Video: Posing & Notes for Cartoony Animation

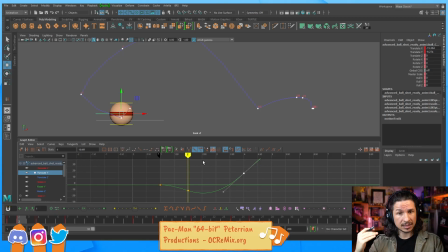This is acting as the anticipation and the speed up, the ease out into this fast motion. Now from here, I could really crank this up to push this hold. Right there, we're just going to focus on the beginning here.
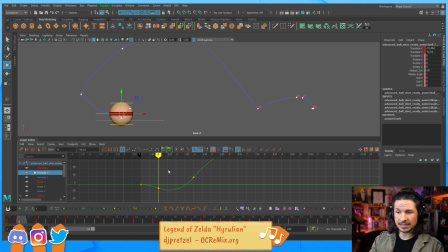And then the movement upwards is going to be a little faster. Okay, let's look at our side-to-side motion. So right now it just kind of eases out and then just speeds up.
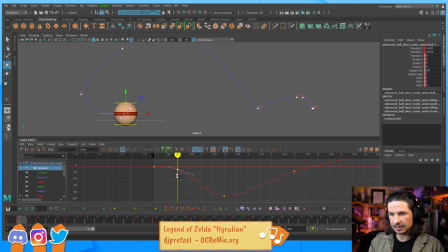Let's push this a little bit more. Really let that ease slowly. And then here, I'm just going to add another key. Keep easing there. Again, we're doing cartoony animation, so our exaggeration can be through the roof. So now we get a little bit of ease.
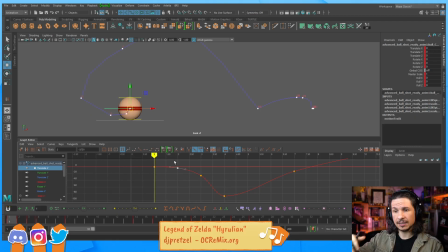Now we let it go fast. So we're giving it time to build up speed. Then as it changes direction, we don't want that feeling of a bounce. So I'm going to take that and just
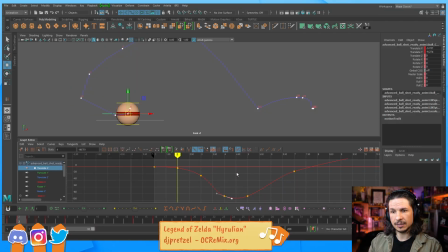exaggerate that change in direction there, so we feel more momentum as it goes through. If it just kind of goes in a V shape, we're going to lose that feeling in there. And then it comes through. And then we want to get into that hold here.
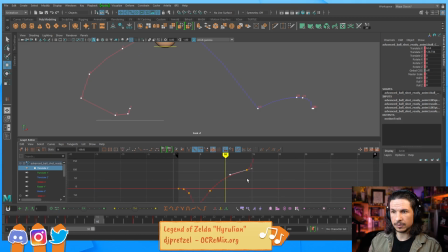So let's kind of hold that, ease. And then I think I can just have it start to go a little faster right there.
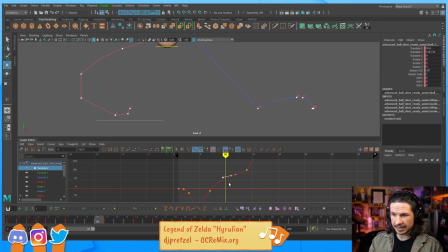So it's a lot of it is shaping your curves and looking at what the feel you want is going to be. And then same thing here, I think I'm going to overshoot this just a little bit. So we just get a little bit more kind of visual interest there.
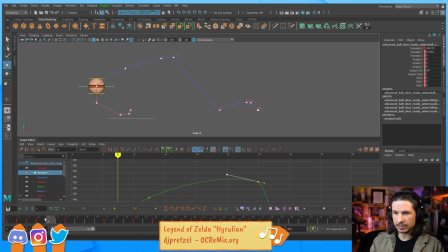Now I'm getting a little bit of a dip right in here. I think this might translate X. So let's actually update that curve. And I'm actually going to use, let's get rid of this curve here.
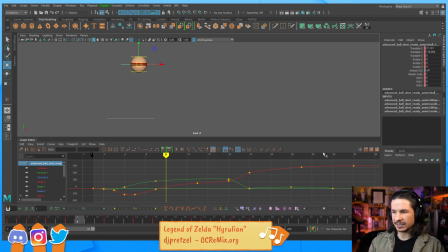I'm going to use the Animbot motion trail. It's just a little faster and kind of updates a little bit better if it actually works. There we go. Oh, and of course I have to log in.
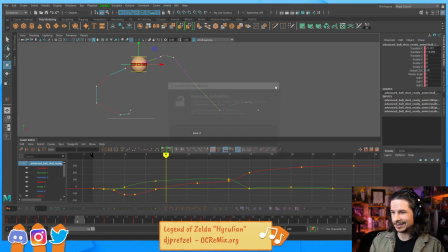Well, so much for that. We're going to have to use the Maya one. Okay, so let's just push our arc here a little bit more. So I want that to be nice and round.
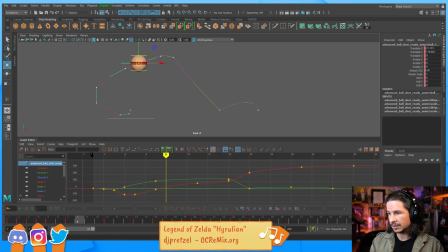So let's go back to the Maya one. Oh no, it's not going to let me. No. Okay. I'll have to see.
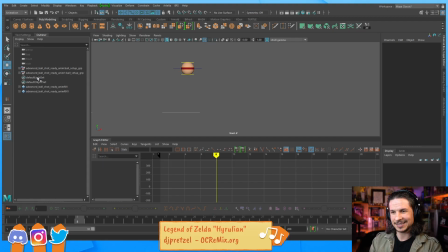Always double check that your Animbot license is logged in before you start using it. I do have a license, it just keeps logging me out. Okay.
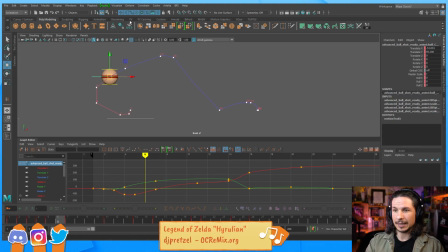So, editable motion trail. Right here. I just want to clean this up a little bit more. There you go. That's where we're getting the wiggle.
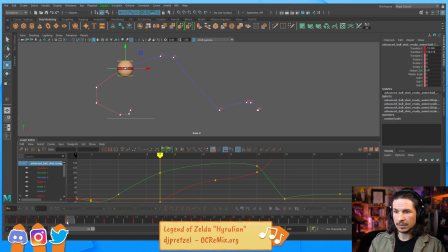Okay. So, let's see what we've got.
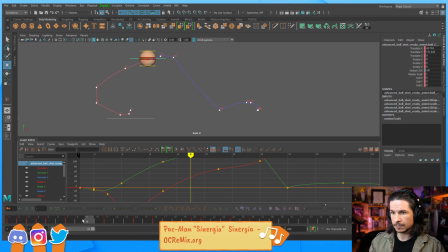Let's see.